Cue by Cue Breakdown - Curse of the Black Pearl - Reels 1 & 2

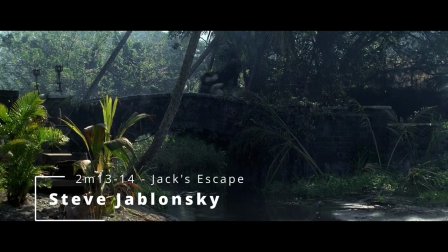At the end, we have more of a mixture of the Legends theme and escape theme. This will come back later.
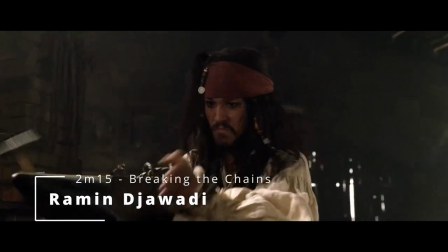2M15, Breaking the Chains, scored by Ramin Djawadi. It contains our escape plotting theme.
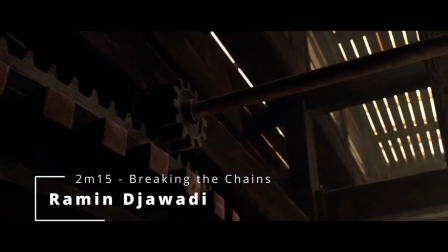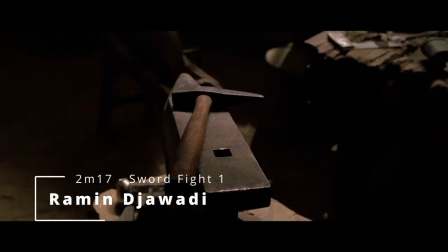2M17, Sword Fight 1, scored by Ramin Djawadi, opens with the horror-esque version of the escape theme.
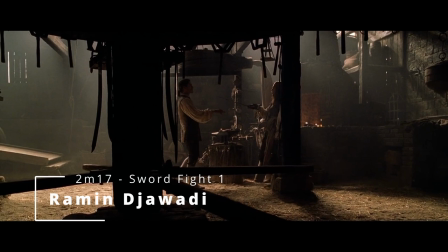Pirates. She
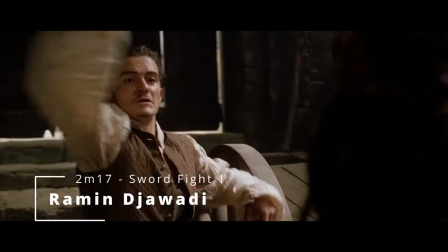and then when the fighting starts, it morphs into a combat mode, which means there's just a lot of accented stabs, and the melody is now octatonic.
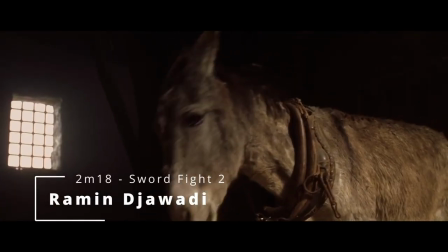Tuum 18, Sword Fight 2, scored by Ramin Djawadi.
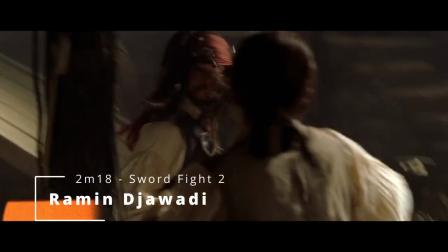It opens with our escape theme, followed by a fragmented version of the main theme, which we haven't heard yet in the movie.
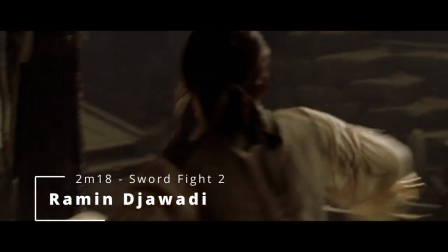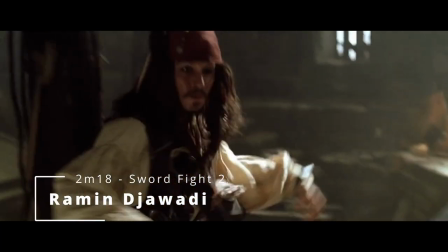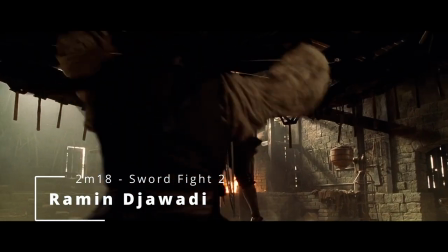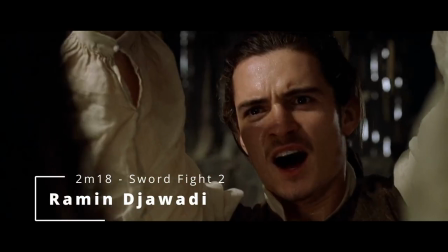Under some dialogue, we get that Legends mixed with escape theme.
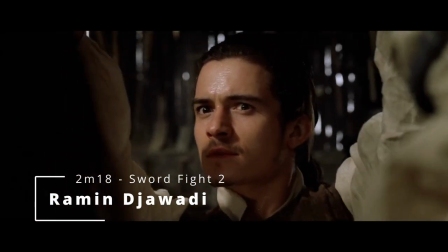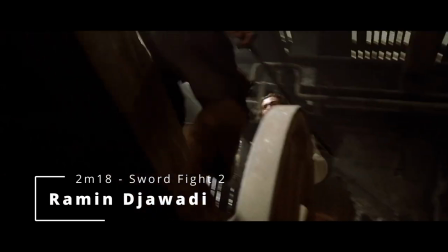Then more fighting with Jack's theme that has some extra punctuation to it for a combat feel.
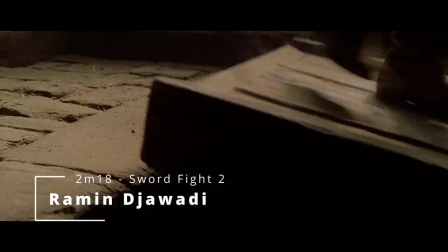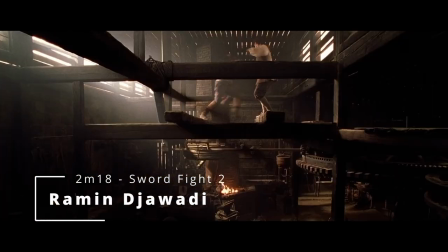And the rest of the cue trades off those themes. But there are two measures cut from the music when Will disarms Jack.
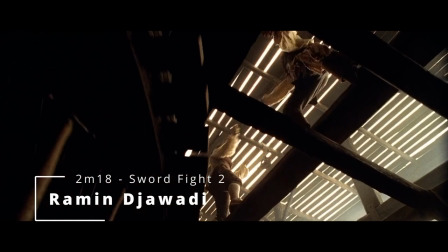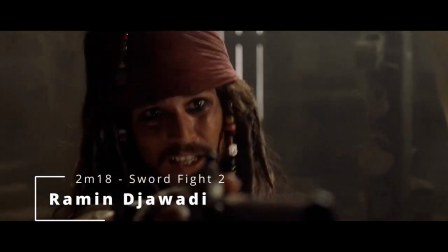At the end, we have a variation on the escape theme that sounds somewhat desperate, and that's because it uses the octatonic scale.
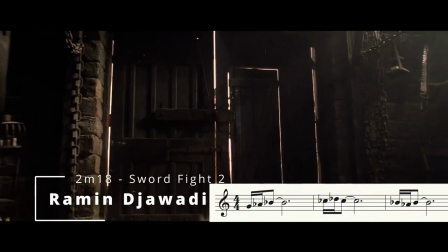Please
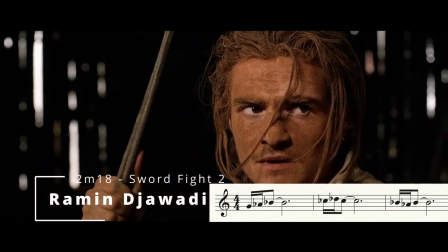move. No! I cannot just step aside.
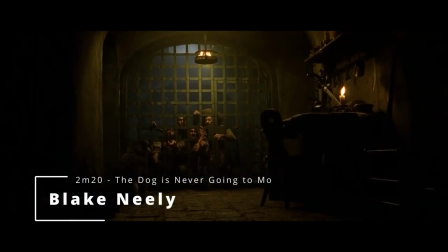2M20, The Dog Is Never Going to Move, scored by Blake Neely. It opens with a bass line that makes me think of the Moonlight Serenade line.
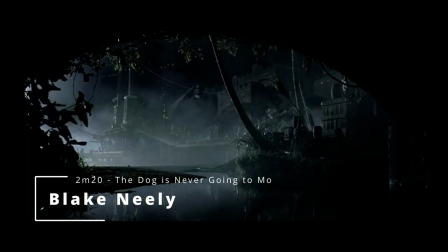Then we get Lay Sodo.